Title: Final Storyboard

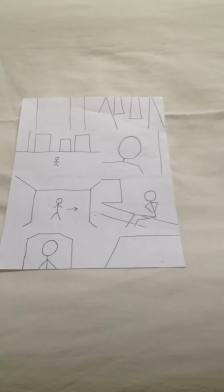(0:01)
This is our final storyboard for our A2 music video for Getting Nowhere by Magnetic Man. So our song had like really strong urban themes like written throughout the lyrics and within the whole nature of the song.
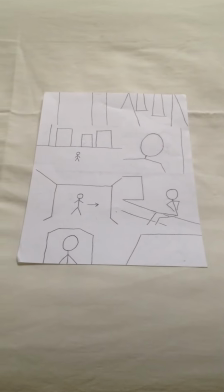(0:15)
So we decided to film pretty much the whole video in like an urban estate. So we thought this fitted it really well and it kind of captured the whole kind of dark mood of the song.
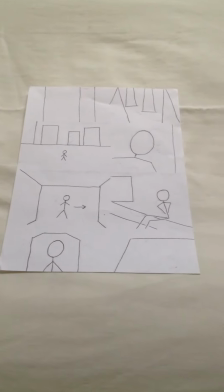(0:27)
As we have said throughout the blog, there's not many strong conventions for the genre dubstep yet, as it's relatively new. So we decided to stick to the connotations it has of like being underground and quite dark.
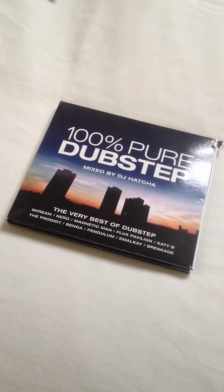(0:42)
If you look over here now, here is a digipack of a dubstep album, and they have done the exact same thing here.
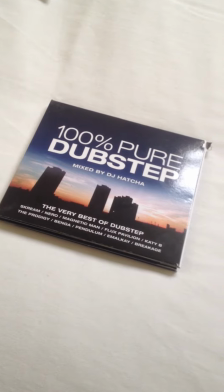(0:50)
And the front cover is of an urban estate, so it sticks to the same connotations the genre has.
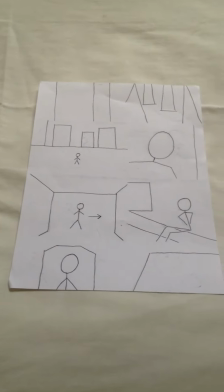(0:59)
We was also influenced by many other things throughout our production, such as TV dramas like Top Boy. That was on Channel 4 recently, and that followed like several characters throughout an urban estate,
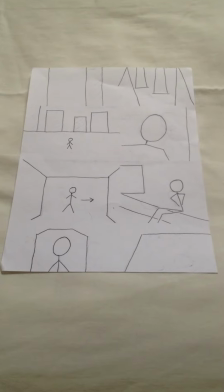(1:13)
and it kind of showed like their struggles and things like that throughout and what things they've faced. So we decided to use these themes as a positive inspiration for our production.
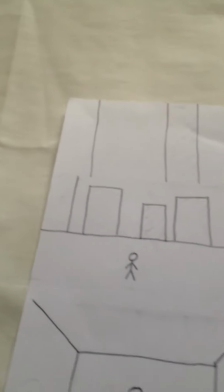(1:25)
As you can see, the first shot we're going to have like
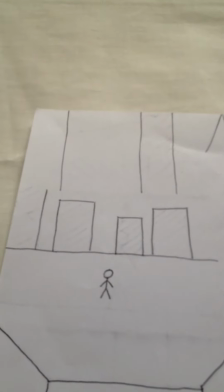(1:30)
loads of establishing shots of like many buildings and stuff to get across where the place is.
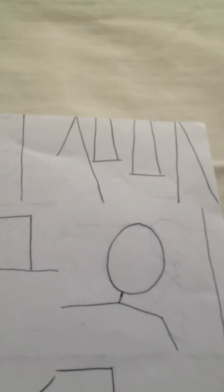(1:37)
The next shot here, from Google Earth we discovered that this urban estate has like a playground, so we're going to get a shot of like the swings and like one of the swings swinging but like no one on it,
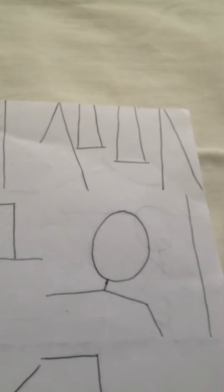(1:50)
so it kind of like shows that the place is almost dead and like really quiet.
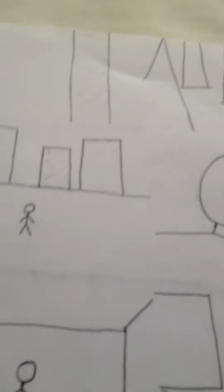(1:56)
The next shot here,
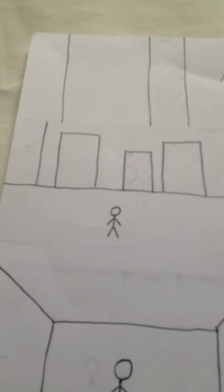(1:59)
this is going to show Tom in the foreground, and we're going to have the estate in the background. This almost like sort of gives a kind of him and them sort of like feeling. It's going to kind of show the audience that Tom's like not a part of like the urban estate,
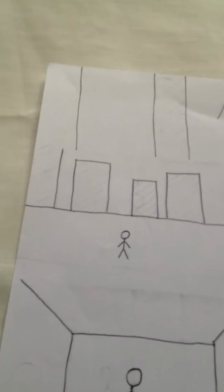(2:17)
and that he sort of wants to kind of escape from it in a way. The next shot here,
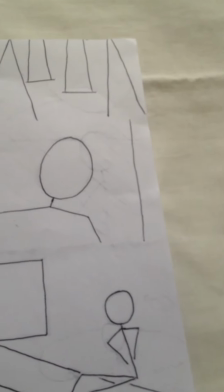(2:24)
this is of just like Tom.
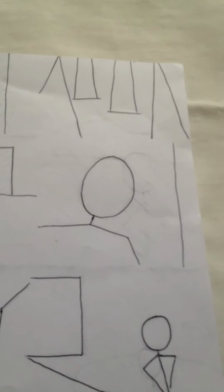(2:27)
We're going to have like a close-up of Tom's face, just like to show like his facial expressions and to kind of give an insight like to the audience of what he's like thinking.
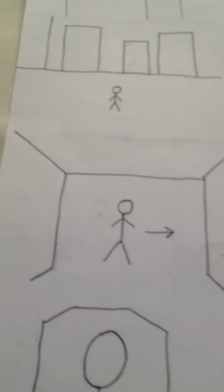(2:37)
This is going to be a shot of Tom walking through an underpass.
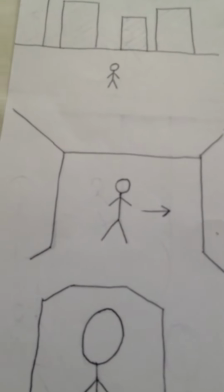(2:41)
We found like a really good underpass, and it just, I don't know, it kind of captures the whole kind of urban theme even more. We just thought it looked pretty good to film. Here's the next shot.
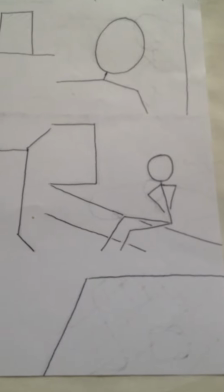(2:53)
We've got Tom sitting on the steps, pretty much of the urban estate,
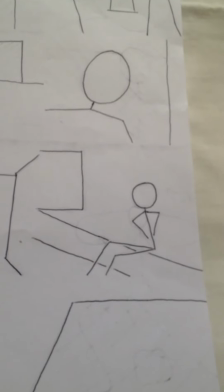(2:59)
and it's just kind of emphasise the fact that like he doesn't really want to be there, and he looks kind of sad in a way,
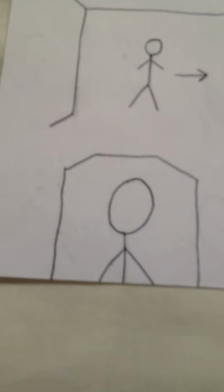(3:06)
and wants to kind of like escape. Now this is going to be a shot of Tom walking down the whole underpass.
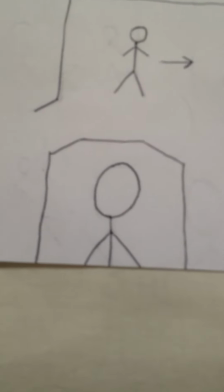(3:15)
We're going to have like the camera following him like all the way down it.
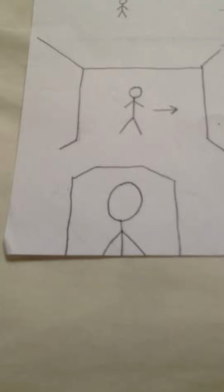(3:19)
Pretty much when the song sort of kicks in, we're going to have it so it fades into like more other shots.
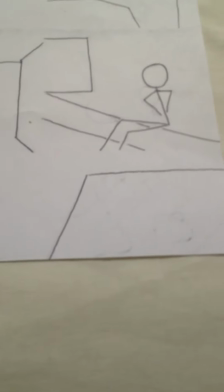(3:26)
Like this one here, this is another establishing shot of like a building.
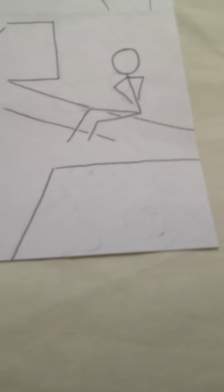(3:31)
We're going to like show pretty much the whole of the urban estate, but film it in like captivating ways, just to keep things quite interesting for the audience, and just so it looks quite good pretty much.
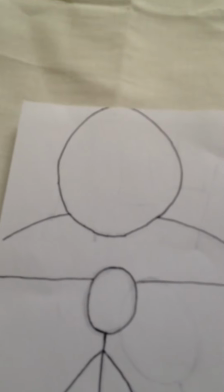(3:46)
Here is the next shot. We're going to have like an extreme close-up of Tom, again just to show like his expressions, what he feels sort of thing.
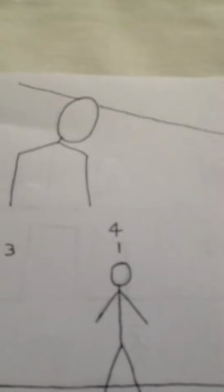(3:56)
Here's the next shot. We've got Tom leaning up against like a brick wall, again just like a mid-close shot of Tom,
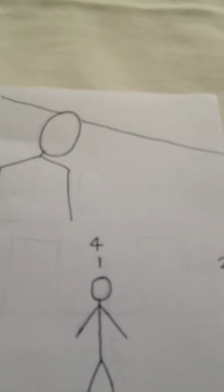(4:05)
just pretty much to gain an insight of what he's like thinking and stuff.
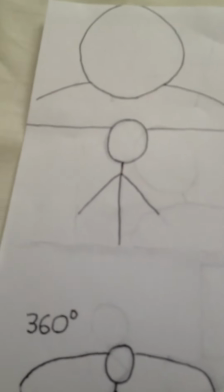(4:10)
Now this is like one of the shots we want to kind of pull off.
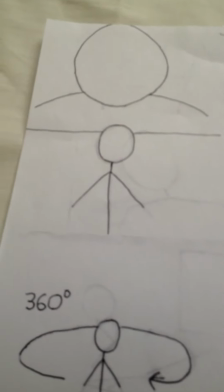(4:14)
Pretty much we've got Tom like walking towards the camera, like we're going to be kind of walking backwards and Tom's going to be walking towards the camera,
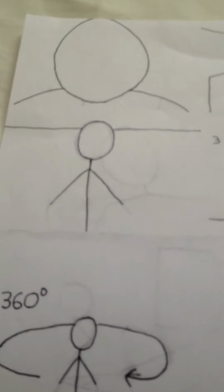(4:22)
and as that happens we're going to have like the background change,
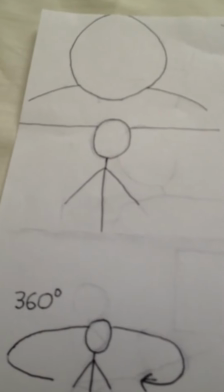(4:25)
so he's going to kind of be walking through like different locations like the high street, urban estate, and then somewhere else.
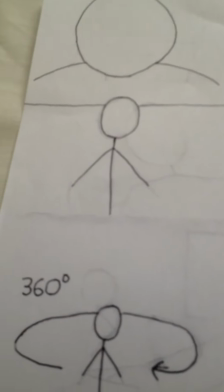(4:33)
Pretty much it just kind of like represents like he's getting nowhere,
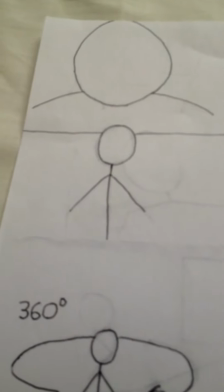(4:39)
and like we're going to have like people walking past him and like just like to seem like a nobody sort of thing.
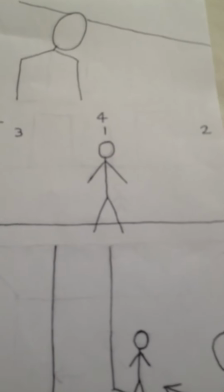(4:48)
Now here's another shot we want to kind of make really well. We're going to have Tom like against like a big brick wall, and on each beat pretty much we're going to have him like positions differently in a part of the frame. So on each beat it'll be like on the left,
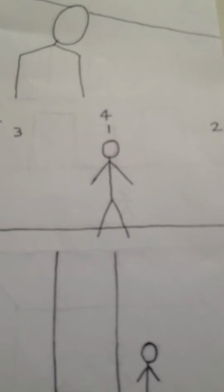(5:02)
then it'll be on the right, then the middle, just to make it look a bit more interesting. And we're gonna have this shot here.
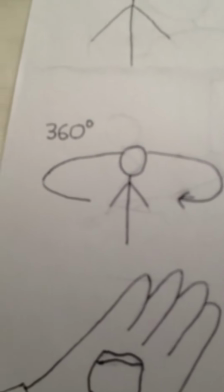(5:10)
We're gonna have like Tom standing in the middle of the playground, and we're gonna have like the whole camera like pan around him.
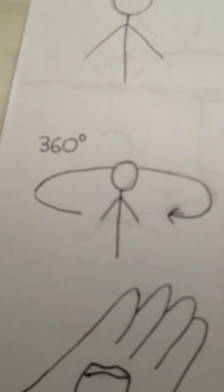(5:16)
He's gonna like look forward in one direction, and we're just gonna like pan like around him.
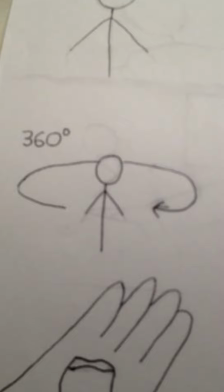(5:21)
And this is not like throughout one whole sort of shot. We're gonna kind of cut backwards and forwards to this throughout the whole video.
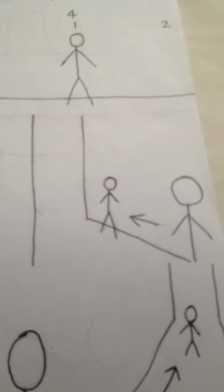(5:31)
Here is a shot pretty much. We're gonna just show like a sort of Tom getting into trouble.
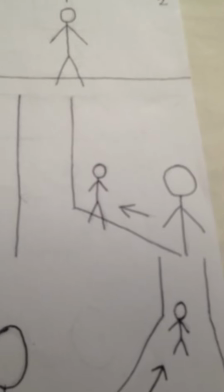(5:38)
He's gonna we have like a really good alleyway to film down, and we're gonna have like a drug dealer and him kind of like buying drugs,
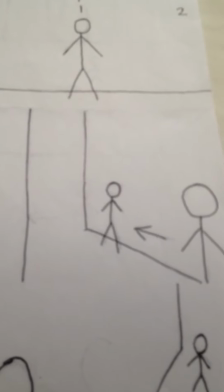(5:46)
and just kind of to show like the bad things happening around him and the people who sort of influence him in like this urban estate.
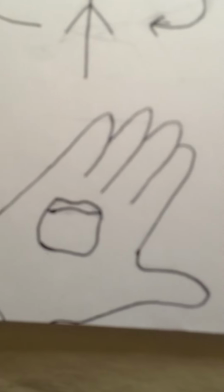(5:55)
We're gonna have like a close up of like the drugs and it handing over here.
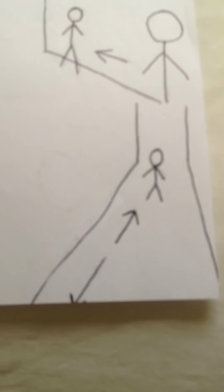(6:03)
And this shot here, we're just gonna have sort of the deal finishing and Tom walking away from the situation.
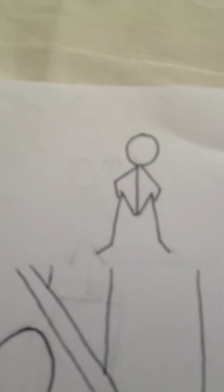(6:12)
Now this next shot here, we're gonna have sort of Tom sitting in the corner of like an alleyway,
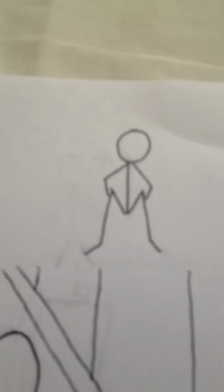(6:18)
almost kind of like cowering in a way, like just to show like he knows what he's done something bad.
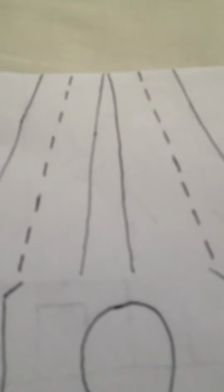(6:25)
This next shot here, this is another kind of shot we want to sort of pull off and make it look good.
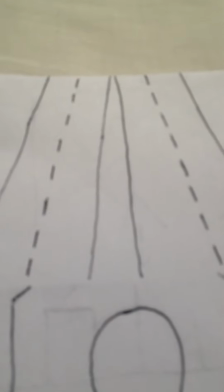(6:30)
There's like an underpass we know of, and well, an overpass I mean, and we're gonna like film down onto like the motorway and have cars like driving past, and then we're gonna like speed it up.
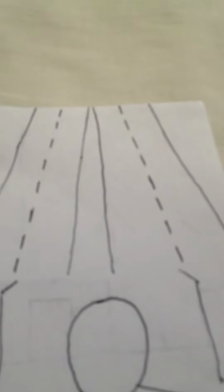(6:41)
And it's gonna kind of like show to the audience that sort of time's passed by, and we thought that it would look really good.
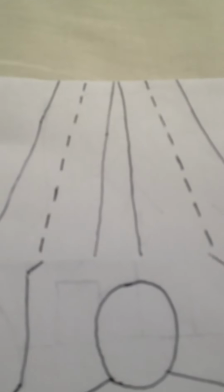(6:49)
Like if we get there around like a time where it's getting dark, but not too dark, so you can see the lights of the cars and stuff, it will give like a really good effect to the video.
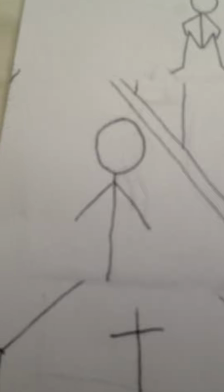(6:59)
This shot here, we're just gonna have Tom sort of walking down the high street, like past the shops and that,
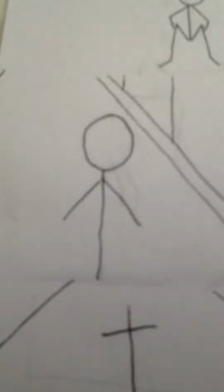(7:04)
and like people like bumping past him and stuff, and just like thinking that he's a nobody.
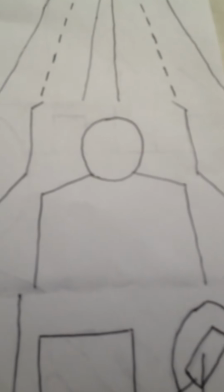(7:11)
This shot here, it cuts back to the underpass, or again Tom just walking through it.
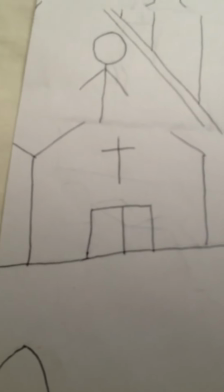(7:19)
Now this shot here, we're gonna have like a tracking shot.
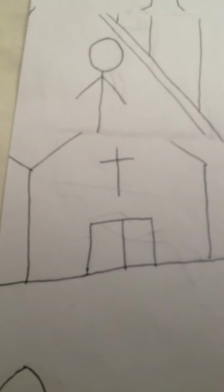(7:22)
As Charlie's got a car, we're gonna like drive past the church and just sort of film out the window.
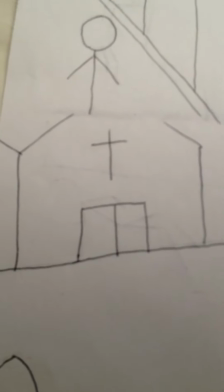(7:28)
This shot here also relates back to the lyrics, "Oh Lord," and it kind of shows like an escape sort of thing. Like if he could turn to like a church or something, it could somehow help him get like through his problems and stuff.
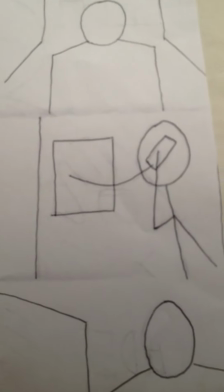(7:45)
This shot here, we're gonna have like a mid shot of like Tom on the phone talking to someone,
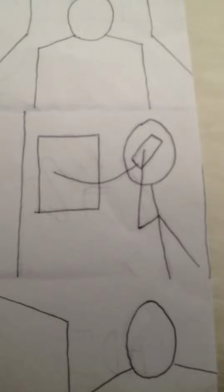(7:52)
looking kind of quite stressed and that, but not sure who he's going to be onto the phone.
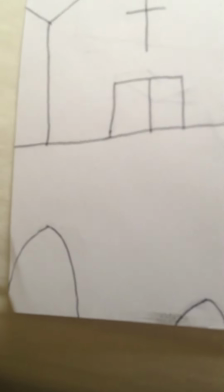(7:59)
The next shot here, we're just going to have like Tom's footsteps,
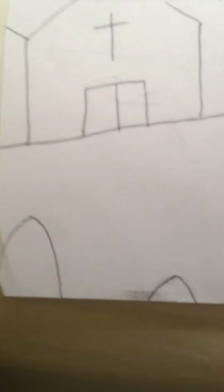(8:03)
like it's going to have like him just walking down, and you're just going to see like his footsteps walking pretty much.
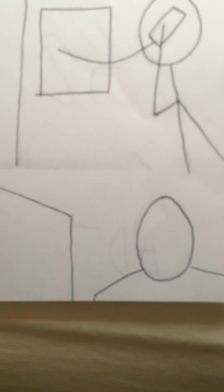(8:11)
Another shot here is just of Tom again, like a mid close up.